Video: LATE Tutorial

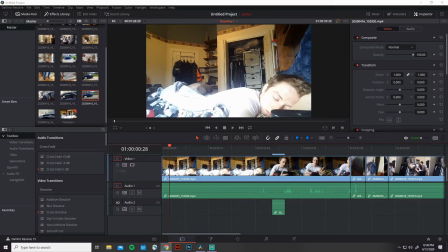4s
Well, what is going on, guys? This is Tyler, and today I'm going to go through a little tutorial talking about some of the stuff I've been working on.
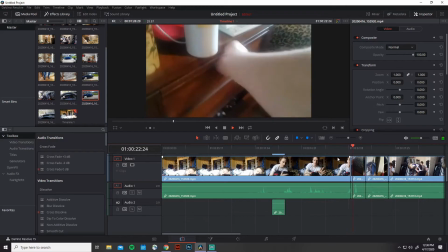12s
Just kind of portion of talk about kind of how like my process and how I go about creating some of the effects I do.
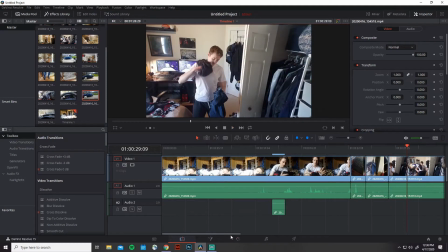21s
In this little video that I made, it's pretty simple. So we're going to go through it real quick.
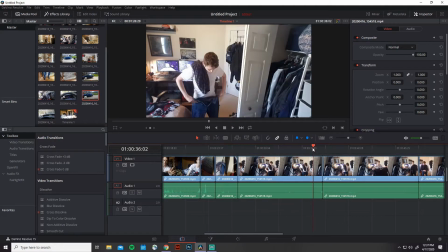28s
And so there's a couple effects that I use in here. Nothing too fancy or anything like that. I just use a couple of jump cuts to make it look like my clothes are snapping right on to my body and stuff.
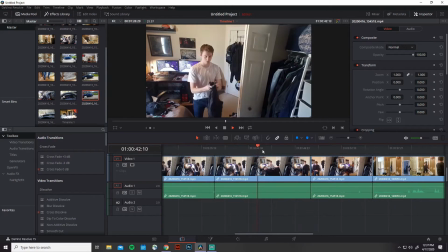45s
And I ended up adding some camera shakes to make that look a little more realistic. So here we are looking at the first jump cut.
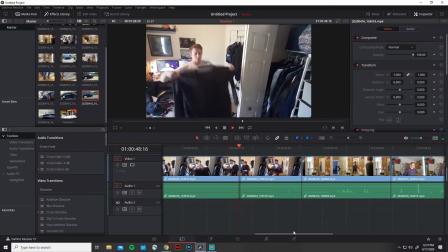54s
As you see, like it snaps right there and there. And then you see one problem that I had was that I didn't think about my putting my shorts on my bed,
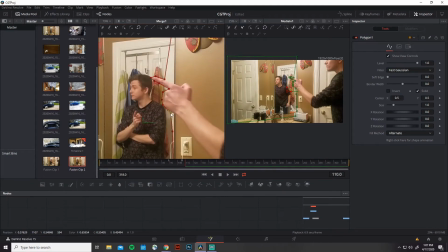65s
so I actually had to
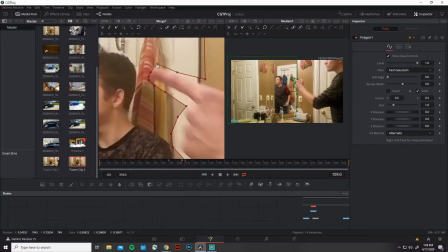69s
I needed to zoom in on the footage and kind of
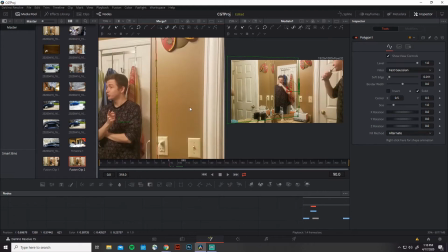77s
box out that part of the um, basically make it so that you couldn't see it in the scene.
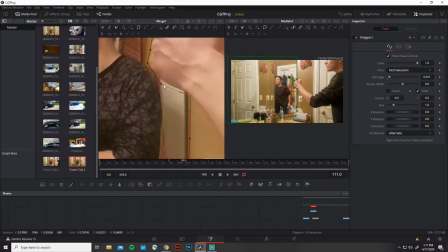84s
And I did that as opposed to rotoing it out because rotoing would have taken much longer,
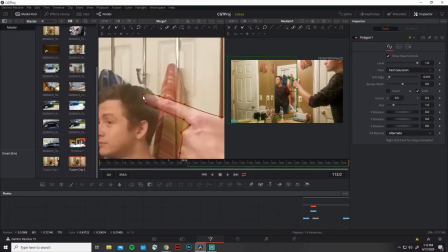89s
and I just didn't want to do all the work. Um, Here we have the scene where I'm in the
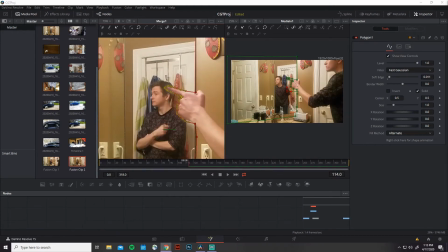96s
bathroom, and this part we are actually rotoscoping every single frame because I didn't really think about this at the time. At first, it was going to be a simple mask of two different scenes, but because my hand is being thrown in front of the mirror where my other part of the body is,
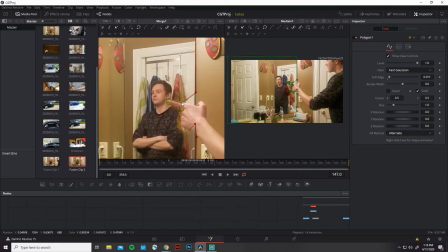113s
I go in here and I have to roto every single um, essentially every single frame. That way the finger doesn't look weird. And then you'll see here when we get to the end of this that actually looks a little finicky.
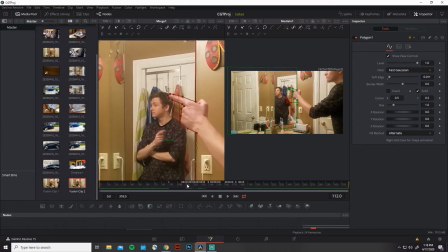128s
I actually go back and fix that rotoscoping. So essentially this is just a simple mask,
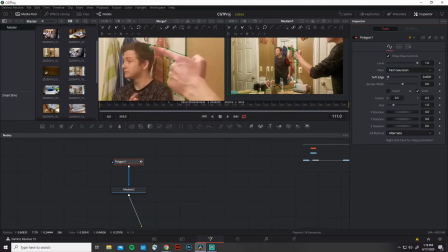135s
and then you're adding two clips on top of each other is essentially what's going on here. Um, when we get to the car is another jump cut scene, and I actually ran into a problem with another problem.
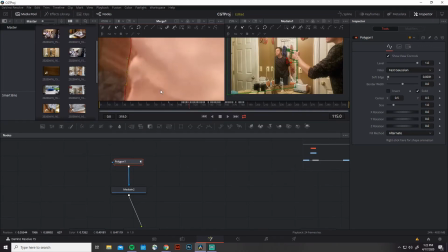151s
I've run into a lot of problems that I didn't really think about.
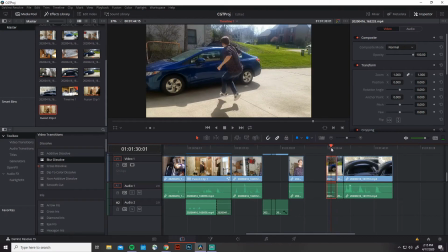155s
One thing, when you're making like jump cuts like this, you want to take the shot in one take. So when you're running, um, so whatever transition you're making from one to the other, whether it's putting on a shirt, jumping through a car, or something like that, you want to make sure the shot is continuously being taken,
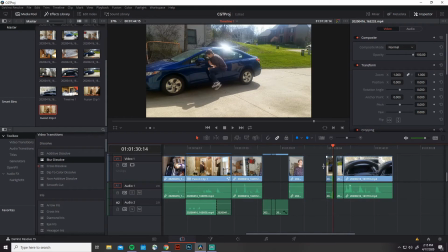174s
because one, you may accidentally bump your phone when you're stopping the footage, which is something that I ran into a couple times.
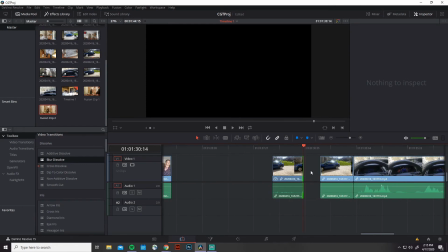183s
And so it's like slightly out of place, which is the issue I ran into on the car, which made me have to reposition and add. I ended up adding some camera shake to make it look a little less jittery.
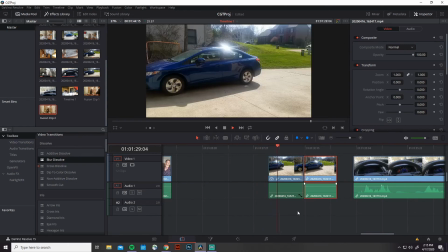195s
And because one problem that I had, make sure there's no people in your background when you're doing this kind of stuff. Because another issue I had with the car scene was there's actually two people walking in my neighborhood. So they were walking in one part of the scene and then they weren't there in the other part of the scene, so it looked really, really weird.
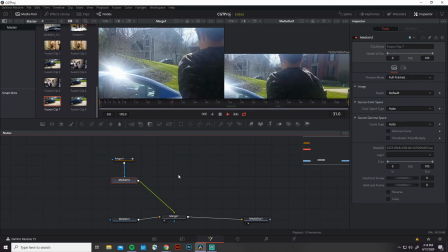214s
So I kind of did this weird uh, clone stamp kind of thing where I kind of masked them out lightly but not completely,
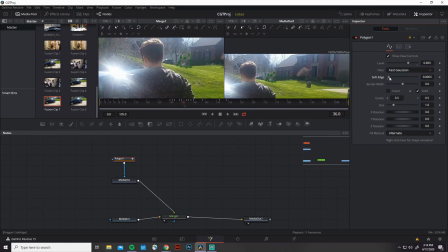222s
so it kind of blends them in a little bit into the background, so they're still kind of there, but it's not as distracting as it once was.
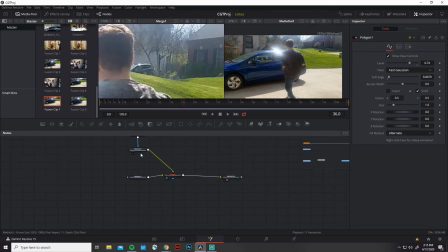234s
And essentially that's like the only so basically I had to animate
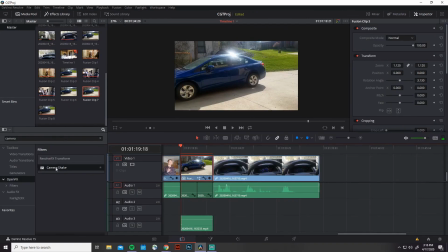240s
that blending mask essentially. So that is all for this one, and then we're gonna go through my next tutorial here in a sec.